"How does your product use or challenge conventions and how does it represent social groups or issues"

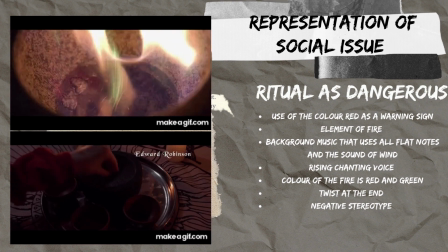Furthermore, through the insert shot of the posters, where a girl is trying to grab the other girl,
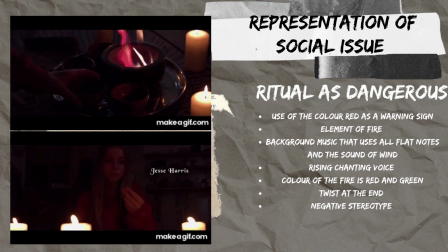portrayed in color red, is considered as another warning that the girl is in danger. With the use of color red and contrast between white and red, while there's also
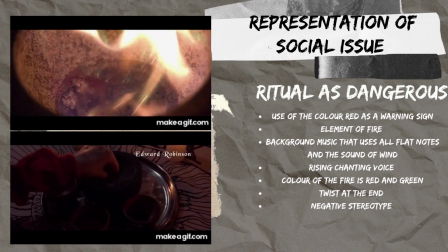contrast with the girl representing life, while all these deadly props representing death.
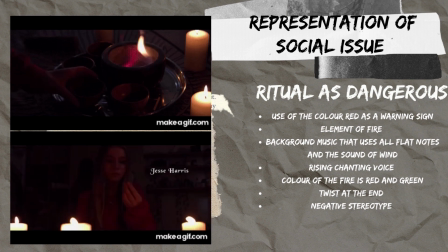Lastly, through the faster editing pace and rising chanting voice in the background music,
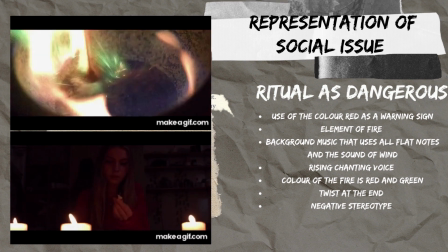then twist in the music style cooperating with extreme close-up of her opening the eye implies change occurs on her after the ritual.
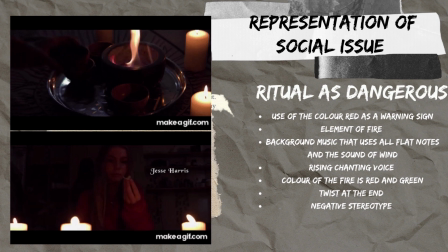This is a negative stereotype and representation of the ritual, relating the ritual with
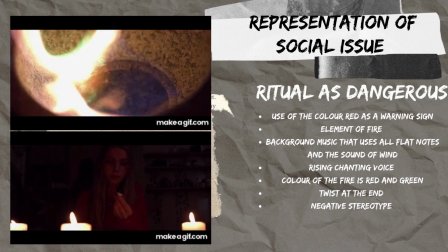a stereotype that the process of life and death or
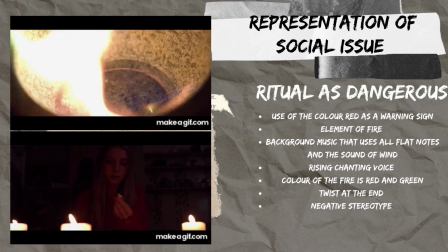the win as the process of life and death or the window to afterlife.
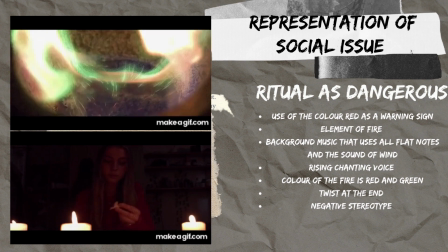This confirms to the narrow stereotypes. It has adheres the stereotype.
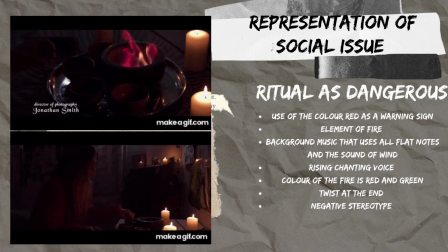Through all these techniques, it highlighted the concept again, reinforcing the stereotype to normalize it.
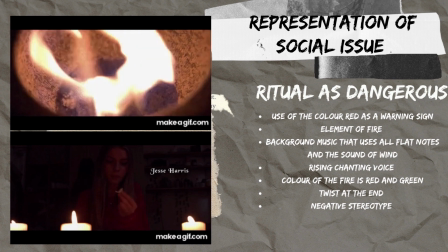This negative stereotype also relates to the theory of Fisk, who claimed there's two layers of meaning within the media.
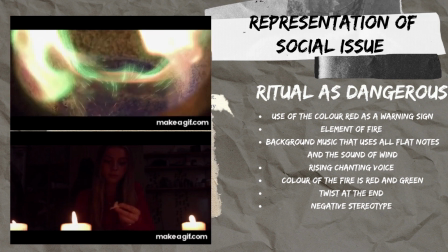Connotation is what is being filmed, and
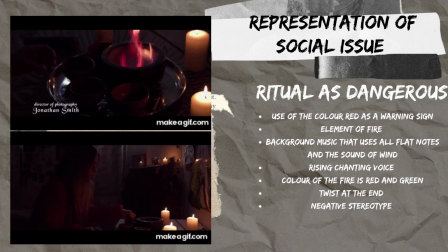denotation is what is being filmed, and connotation is the hidden meaning. In this case, the use of color red as
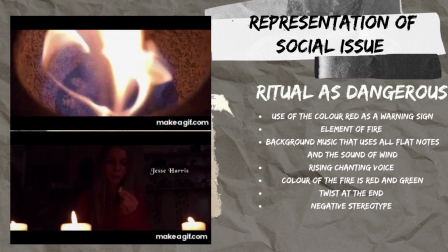denotation connotate danger, which impact audience emotion and feeling towards the sequence and representation.
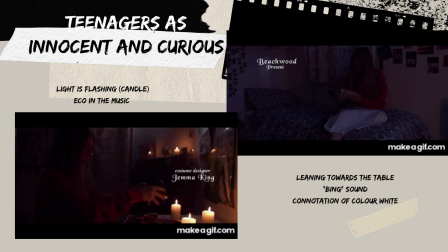The second representation is that the girl is represented as innocent and curious. The scene first opens with the wide shot of the girl reading through the books,
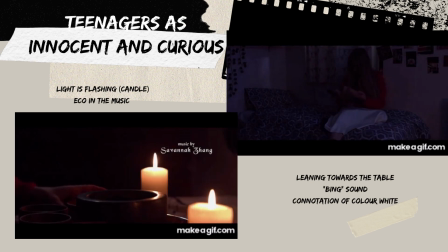while the main source of lighting in the shot is the candle, which creates a sense that lighting is flashing in the room. The flashes could convey the fact that she's innocent and curiousness,
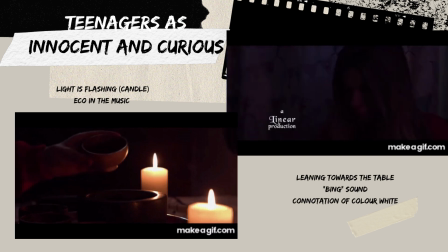as it reflects her fluctuating mood, a heart that wants to explore, while it also represents how her thoughts flashes, demonstrating her frustration in deciding and exploring the action to try the ritual.
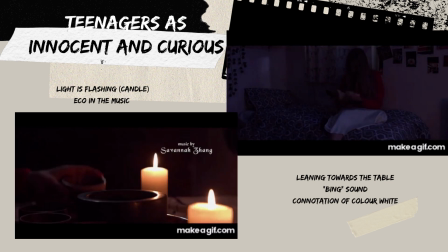Moreover, the background music is representing the same pattern of notes, but for every note there will be an echo, which also convey her hesitation, lack of
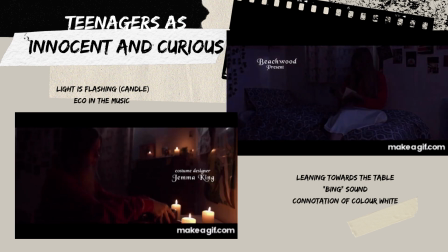interpretation towards the dangerousness of the ritual. Then the close-up of the book.
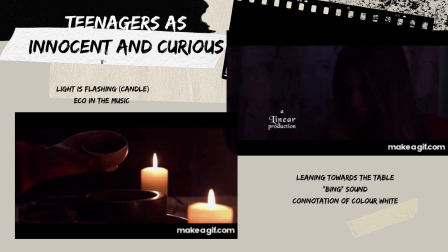Audience are revealed to the procedure of the ritual while the girl slides her finger down the book, which imply her emotion of exploring.
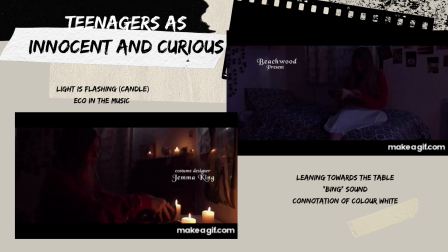Then through the medium shot from the side of the table, it demonstrates her body gesture,
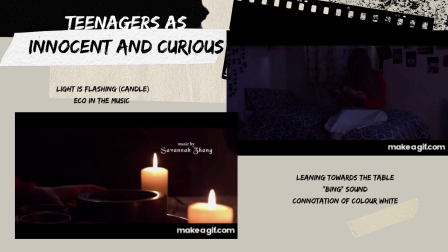leaning towards the table, highlighting her desire to complete the ritual, followed by a medium shot from the front while the candle's light flashes on her face, demonstrating her serious and nervous facial expression.
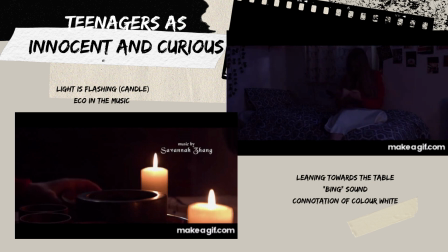At the same time, the titles and bones she's holding is all portrayed in color white, which as a connotation of blankness and innocence, implying she is a blank of paper who just started trying out the ritual. Moreover, through the close-up shot of her pouring the liquid in the bowl
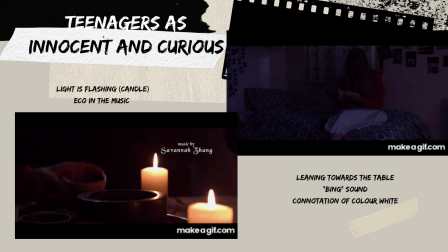with digestive sound being, it portrays her emotions being too nervous, having shaky hands.
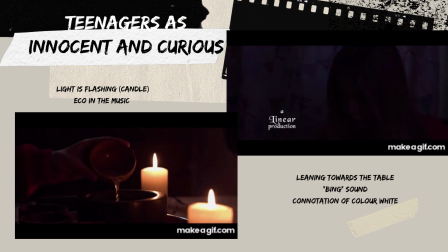This is a negative stereotype of teenager as innocent and curious,
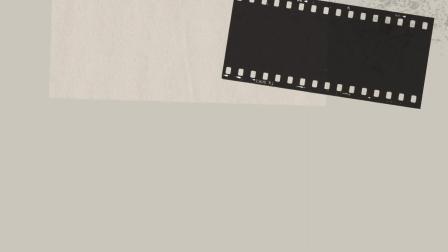while while at the same time portrays them with the image
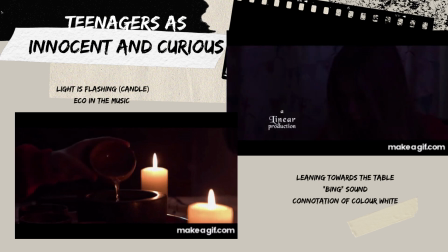with the image that they are the ones who's always get in troubles.
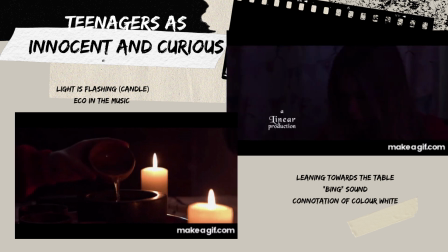This is normalizing audience stereotypical views towards them, which could also affect their action.
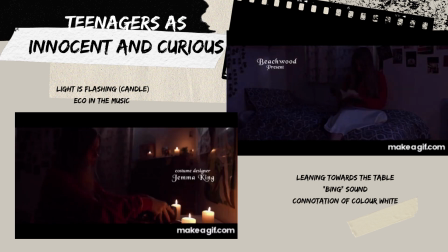Teenagers were always being the one they blame first while also viewing them as innocent, limiting their opportunity to express themselves,
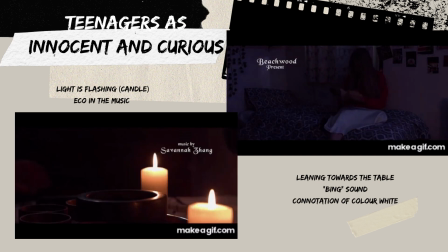viewing them as ones who don't and can't carry the task.
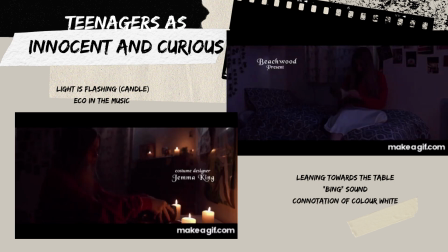This relates to
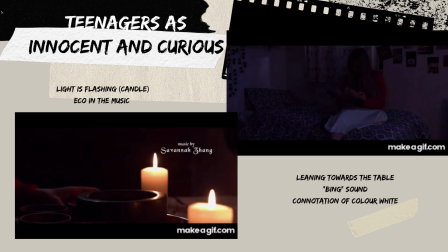binary opposition, portraying one side with positive representation while representing the other one with negative representation. In this case, is innocent vs mature. Although in our opening title sequence, the girl is the only character, but at the same time she is represented as innocent.
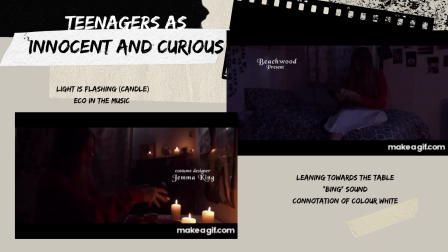It is also providing glory for her parents, hinting that they are the ones who are more mature.
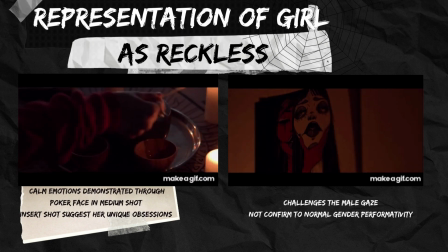Moving on to the last representation of the girl as reckless. In the opening sequence, the girl is represented as reckless, being a risk taker. In the breaking ingredients scene, throughout the medium shot of the girl with long shot length
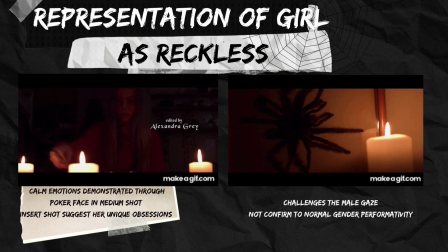with the element of bone was highlighted by the candles, which emphasized the contrast in colors, white being the brightest color while
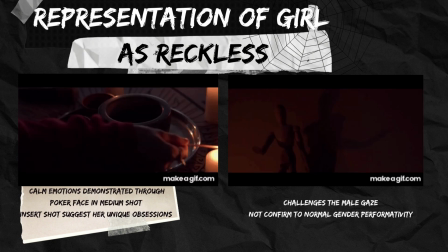everything around was lighted by the candles with color red. Then through the edit of close-up shot to extreme close-up of the pestle and mortar, the girl's
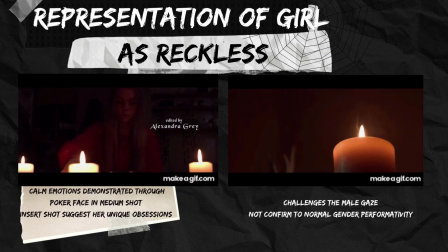power was illustrated by her action of breaking the bones, following with the medium shot um, with
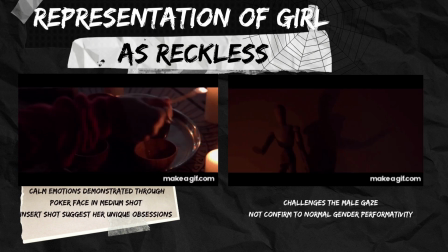diegetic sound when she pours the water inside the mortar, implying her negligence, not being careful to make sure every action follows the procedure written on the book.
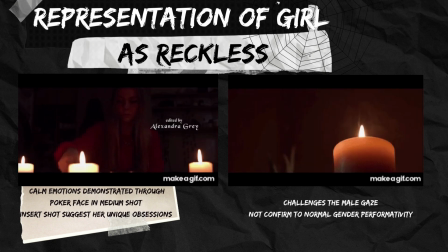Moreover, through the medium shot of lighting the match with the fire, through the framing of her face in the center of the frame,
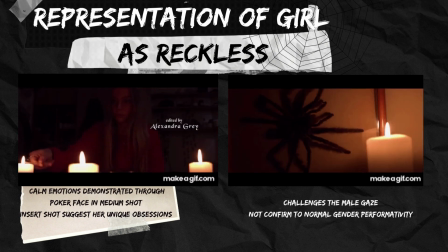her calm emotions were demonstrated through her expressionless poker face, suggesting her characteristic of fearlessness towards fire and flame.
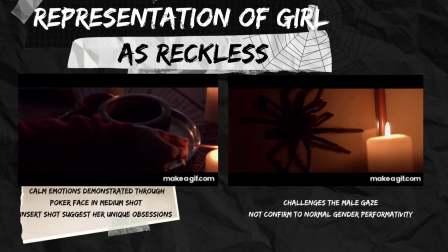Furthermore, in the experience theme, the dangerousness of the fire was portrayed through close-up and extreme close-up
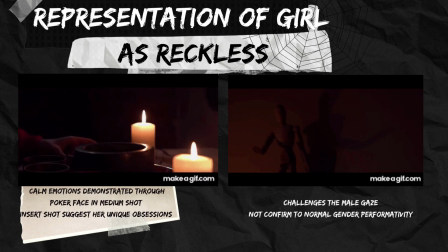of bright red and green flame falling by spark, demonstrating the fact that flame could lead to explosion.
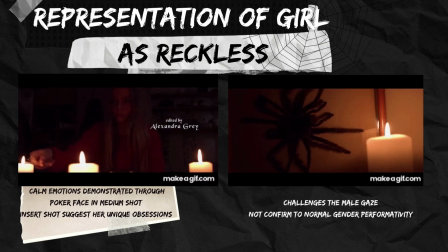This great contrast with the character's emotion illustrated through the slow editing pace, while the
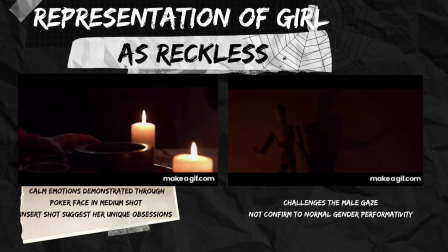shot highlighted fast pace of fire burning, implying her calm emotions and organizations when facing the dangerous situation.
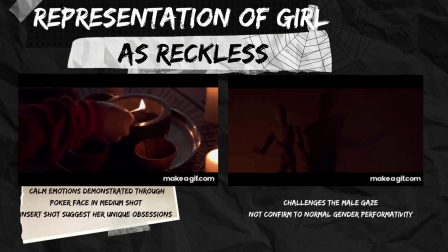Furthermore, through insert shots of showing dangerous element, including spider bones,
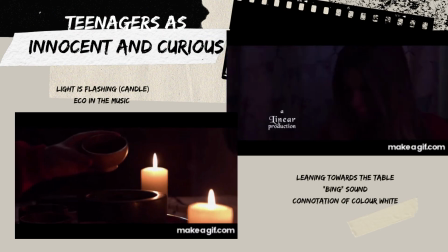candles, scary posters, it implies her unique favor in gathering horror elements.
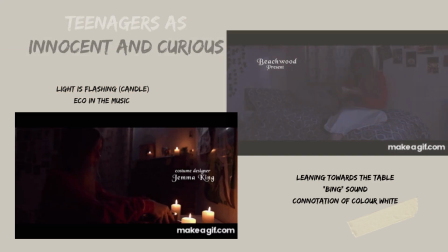This is a positive representation of the girl being reckless risk taker.
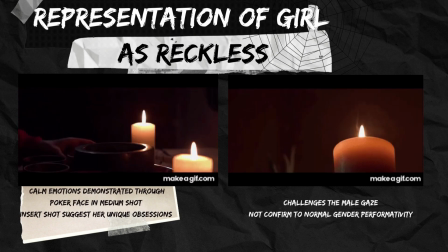Through this representation, it challenged narrow stereotypes of girl being emotional and timid,
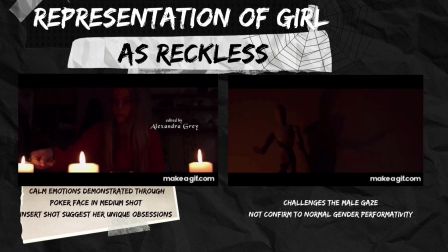especially when they face dangerous situation. Their emotions was always emphasized by the tears.
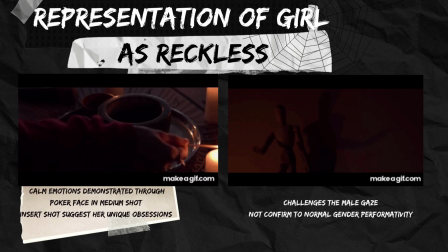In our opening sequence, she is represented as calm and organized, interested in objects that are often categorized and linked with males. Her interest in discovery and exploring new scenes could also engage
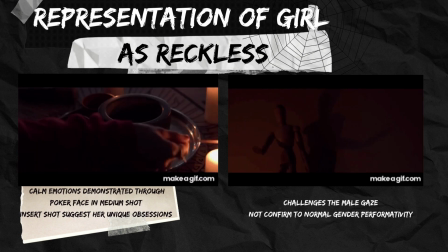and influence female audience that they could freely express themselves.
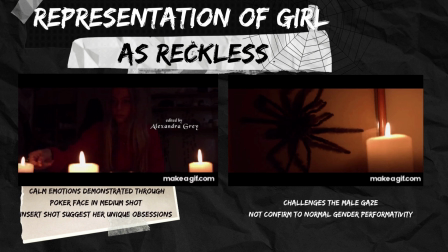Not only male could explore dangerous concepts.
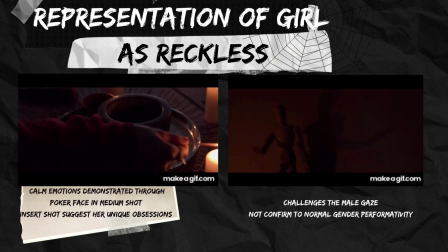This linked to the Mulvey theory of male gaze, who state that females are often dehumanized, whereas they are always the
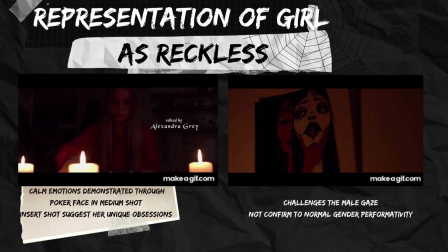objectification, while male are the identification.